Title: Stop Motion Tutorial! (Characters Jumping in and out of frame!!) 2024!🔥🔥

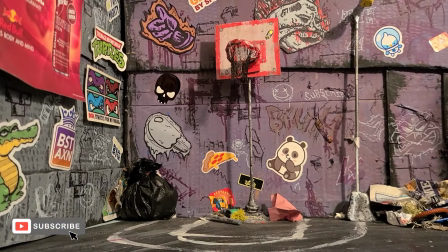(0:00)
All right, so in this video, I just want to be going through a quick tutorial on how I animate characters landing and jumping out of screen. I'll be animating with a Spider-Man figure and a Hulk figure, so you can see the differences in the weight when the character lands and when they take off.
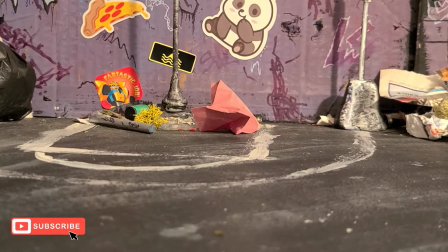(0:16)
Now, before you start animating, it's probably best to have all the props that you're going to be using in the stop motion video ready to go, because if you don't have them kind of prepped, it can kind of ruin the momentum of certain shots that you'll be needing. And what I usually use for stop motion videos is blue tack,
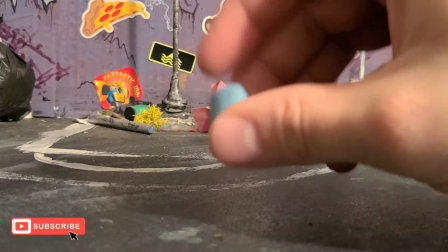(0:32)
and this helps keep the character standing up if they are not being bussin'.
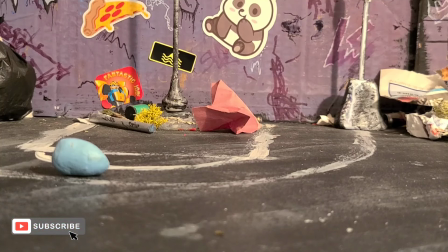(0:38)
I'll usually put it at the bottom of their feet and it will help them stay up, obviously.
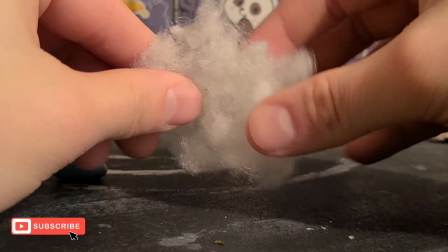(0:44)
And something else I also use is just cotton, and what I use the cotton for is kind of like a dust cloud,
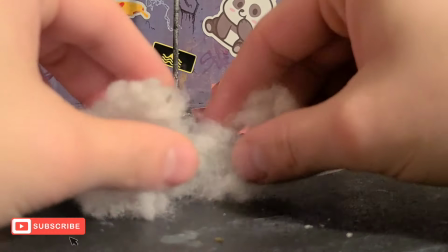(0:50)
so when the character lands, it'll leave some dust, and each frame it'll kind of get smaller and smaller.
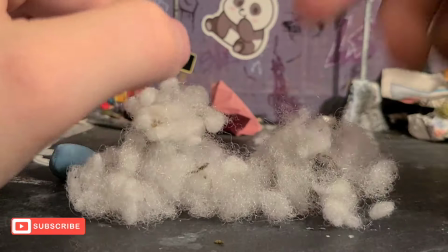(0:57)
And I also use that when the character leaps off of the screen, it kind of leaves like a dust cloud behind them.
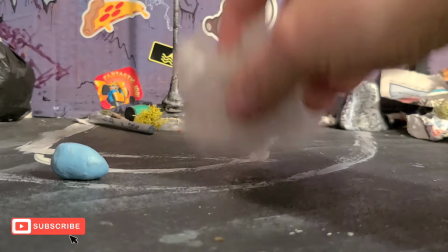(1:03)
So that's something I use a lot with animations.
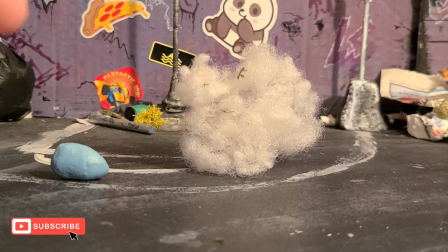(1:07)
And when it comes to certain characters like the Hulk, whenever he lands, he'll kind of break off the cement a bit.
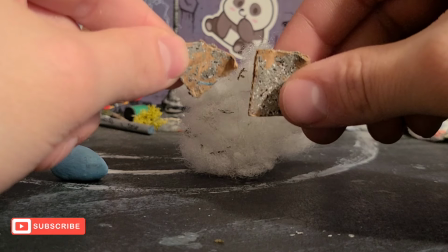(1:13)
And what I do with that is I'll add cardboard pieces that are supposed to be little pieces of rubble.
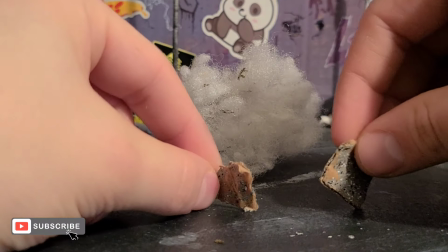(1:20)
And it's kind of like he's broken the ground underneath him.
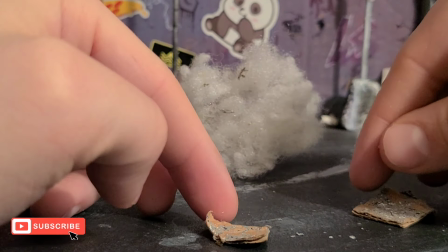(1:24)
And then with each frame, you kind of move the cardboard a bit,
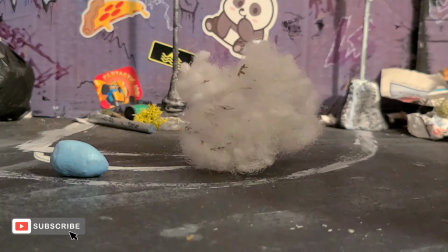(1:28)
so it kind of looks like the rubble underneath them is breaking, and that's what you'll probably be needing for this video.
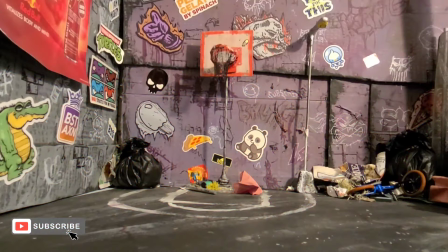(1:35)
Alright, so let's jump into actually animating this. So now I'm going to be walking you through how I'd animate a basic character like Spider-Man landing in a frame. And what you're going to want to do is, first of all,
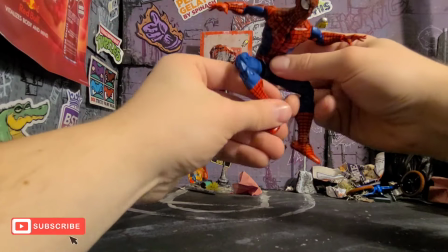(1:45)
we're going to get Spider-Man in a pose where he's actually going to look like he's landing into frame, like he's already leaped.
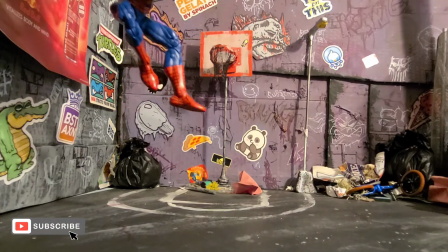(1:54)
So we'll start with getting him here, then you take the picture. Then you take the picture like this, and then you take the picture again.
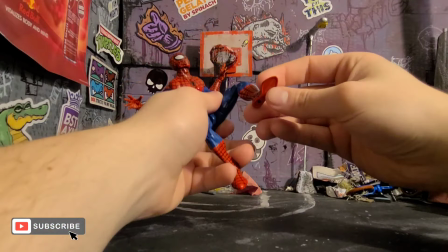(2:02)
And at this point, you could put the blue tack on the bottom of the feet if you'd like.
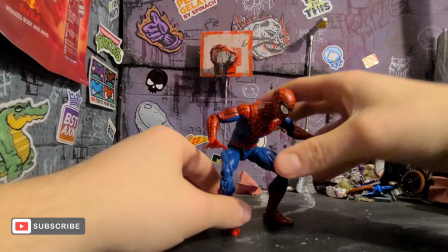(2:08)
You would bring the character's arms to the front a bit, and this is when you could add the dust clouds if you'd like
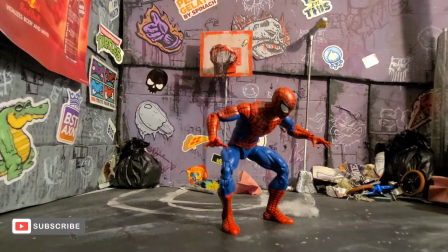(2:18)
next to the character's feet. And something I've been doing recently in videos is I'll actually be moving the camera with the character at certain points like this,
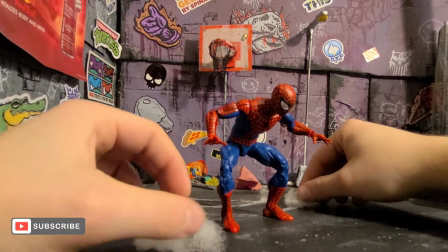(2:30)
and then you can move the dust clouds a bit.
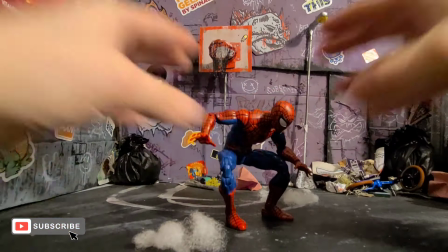(2:34)
You'll bring the character down with the weight of his body, and you can move the camera and you could take the picture like that.
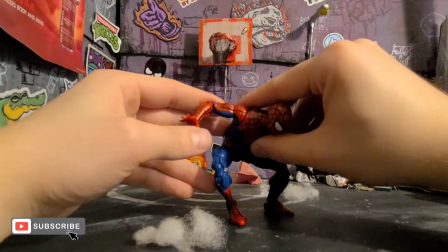(2:43)
And again,
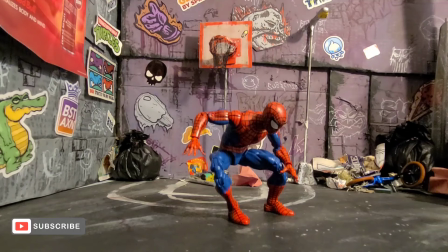(2:48)
and then you'll move the dust clouds to a point where you feel like they wouldn't be there anymore, and you can take them out of the frame.
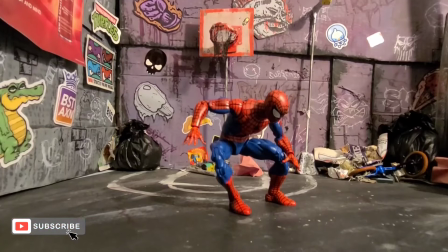(2:57)
And again, like I was saying, as the character is moving down, you can move the camera down with him just to bring a bit more movement.
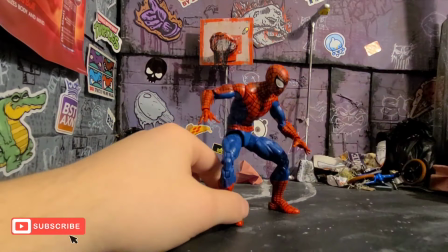(3:04)
And then as the character is getting back up, I usually will bring the camera up with him as well.
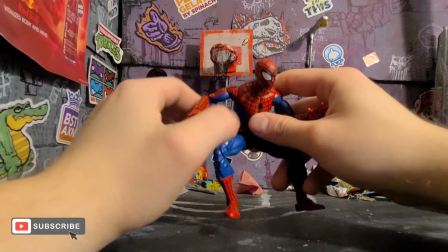(3:11)
And a little side note, something that's helped me out a lot with stop motion stuff is actually posing the figure.
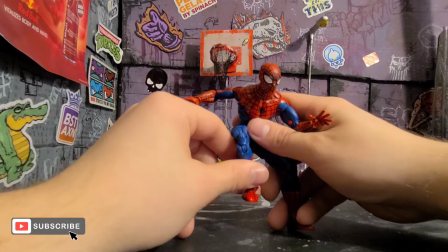(3:19)
Bruh. I guess that seems kind of ridiculous, as that's usually what stop motion is, but
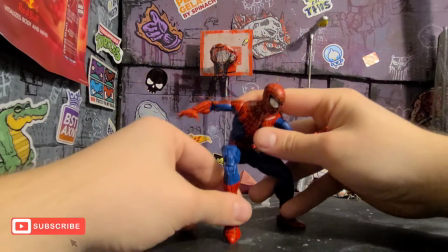(3:24)
just posing the character in a way you'd think an actual person would be moving.
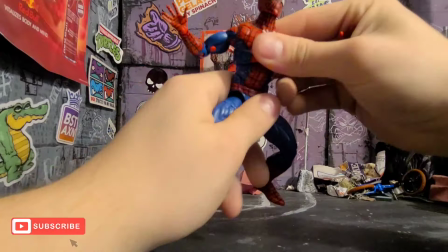(3:31)
I've seen stop motion videos where
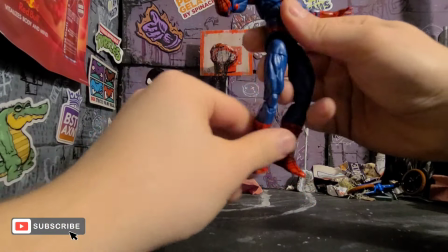(3:35)
Spider-Man would land and his arms are kind of like way out like this,
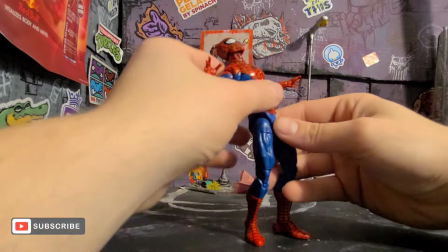(3:41)
and then he's here and then he lands like this.
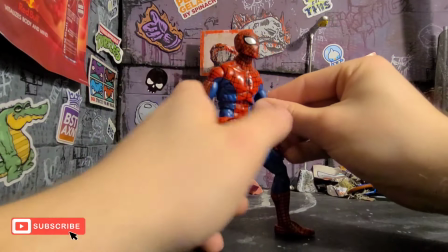(3:48)
He gets up like this, and then the next frame his arms are like down. It's like, well, that doesn't really make sense.
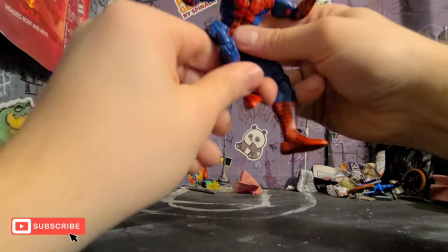(3:56)
You're gonna be wanting to have the whole character
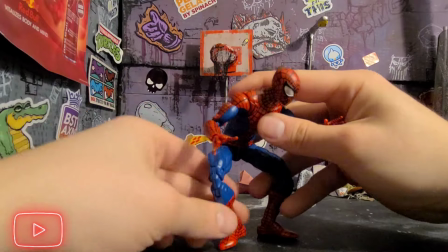(4:01)
kind of be moving with the weight of his own body, kind of deal.
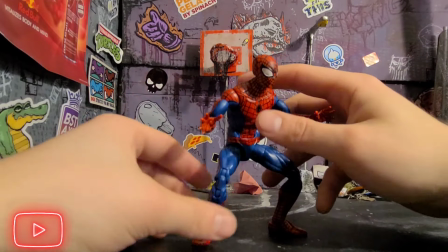(4:07)
And then when he gets back up like this, again with the whole weight, I bring the character down,
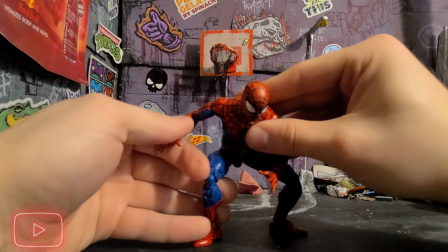(4:15)
and you'll be bringing his arms back a bit.
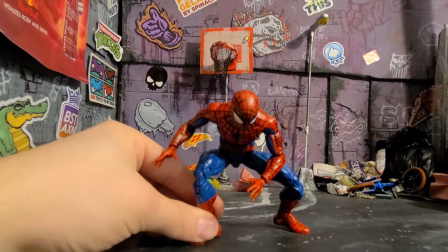(4:19)
And again with the camera, I usually will be moving it with the character.
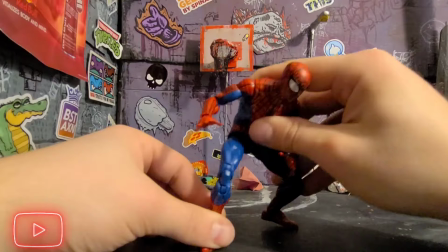(4:25)
So when he gets about here, I'll have the character jump off the screen.
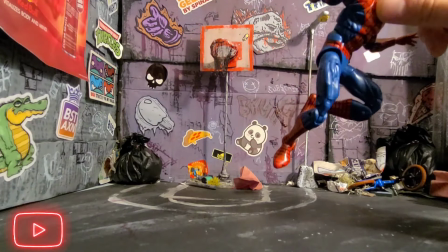(4:31)
And then you're going to want to pose him like he's jumping away. And you can also add the cotton at this point as well behind the character.
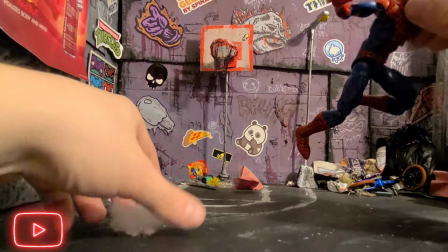(4:40)
And as the character is getting further out of the screen, he'll be moving this back, as well as I follow the character
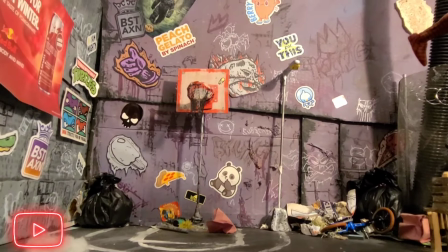(4:48)
as he's going off screen.
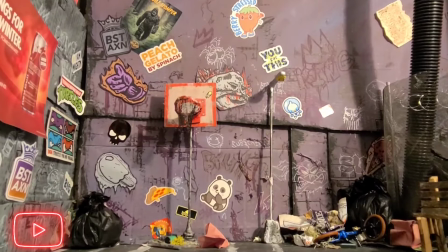(4:54)
Once it gets to about here and the character's not in frame anymore, I bring the camera down
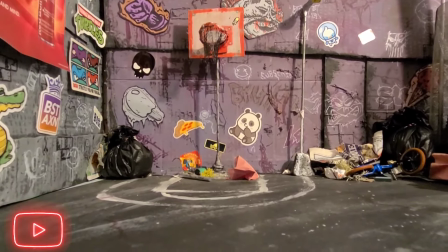(5:00)
and kind of back up until it evens itself out again, just to add a bit more movement.
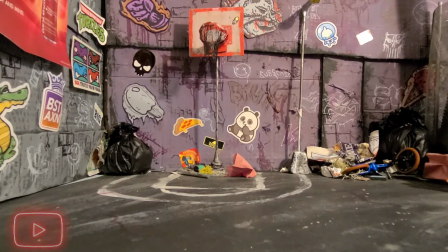(5:05)
So I can show you that in 1 frame per second, so it's a bit slower, and you can kind of see what I'm going on about. And then in 11 frames per second is usually what I work with.
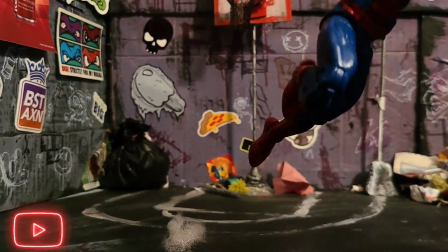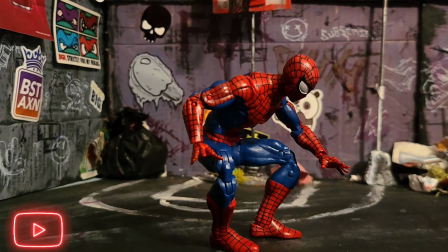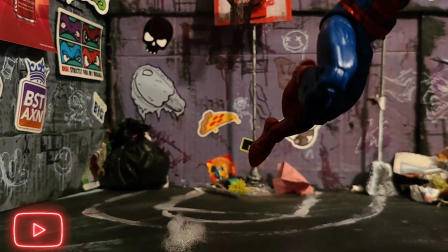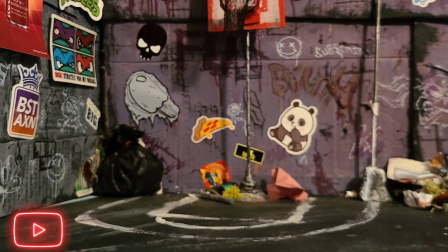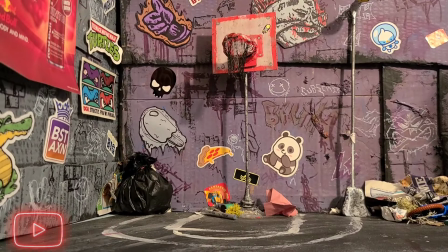(6:06)
With a character like the Hulk, obviously, the character has a lot more weight, and when they would land, they actually could break the ground, or like the cement when they land.
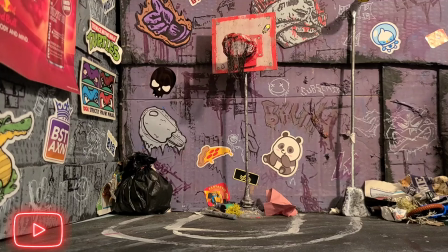(6:17)
And that's something I like to do in animations, is add little torn up pieces of cardboard here that were painted,
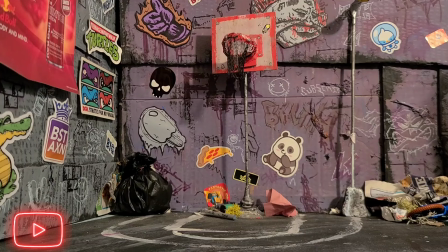(6:26)
but the paint's come off, but it's supposed to kind of look like cement being torn up from the ground when the character lands.
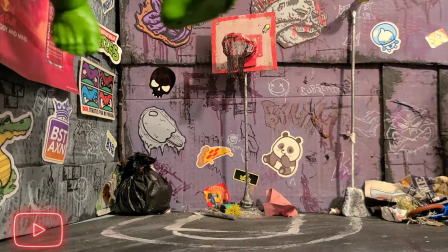(6:33)
It'll be the same kind of deal with Spider-Man. The character will just be in frame until they land.
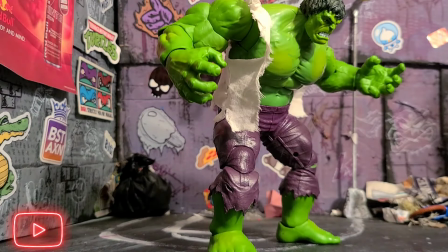(6:43)
And then they get here, and then I add a bit more cotton with a character like the Hulk,
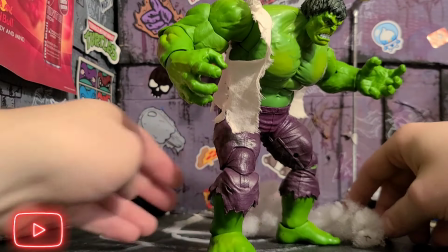(6:51)
just because they're bigger.
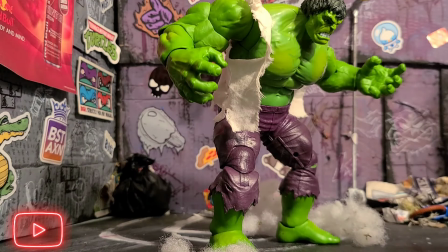(6:56)
I don't have much on here right now, but... And then I would add pieces of cardboard like this.
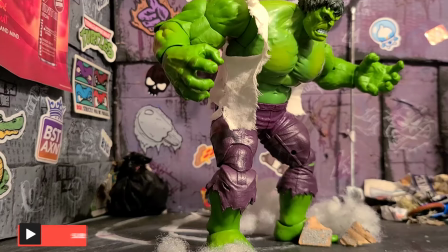(7:05)
And then I would also move the camera down with the character.
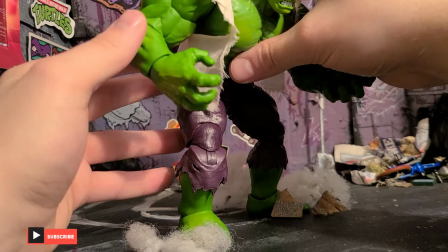(7:14)
And then I'd take the shot. I'd move the character again, move some of the cotton.
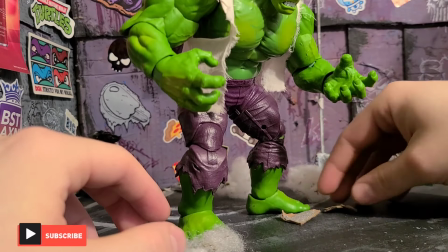(7:21)
And I'll also be moving the pieces of cardboard. And then I would move the camera up like this.
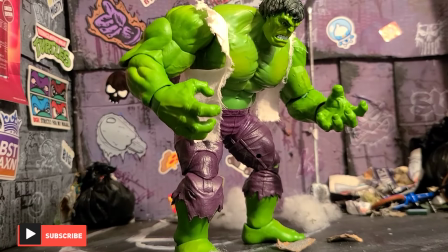(7:29)
Then I'd take the shot and then move the camera back down again.
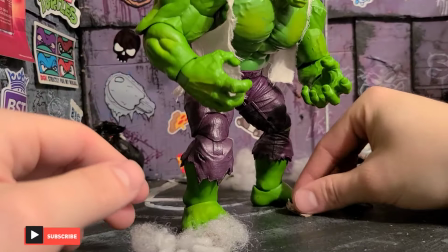(7:34)
Gonna move the character. We're moving all these pieces as well.
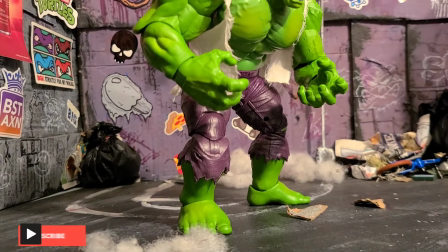(7:41)
And then I'd take the shot. And then I would do that for a couple times.
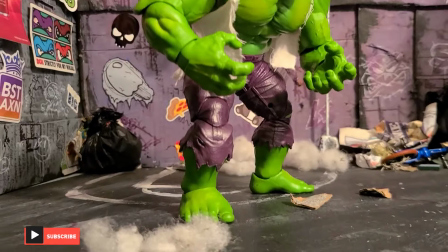(7:46)
So when the character lands, it kind of gives the illusion that the ground is shaking.
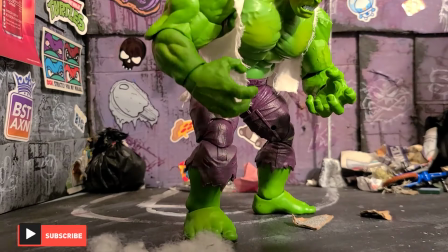(7:52)
And as the cotton is moving back, you can use less,
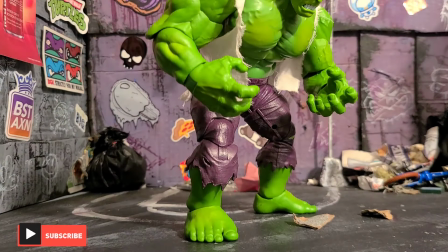(7:56)
so it looks like the dust cloud's getting smaller, and then until it gets to a point where it's out of frame.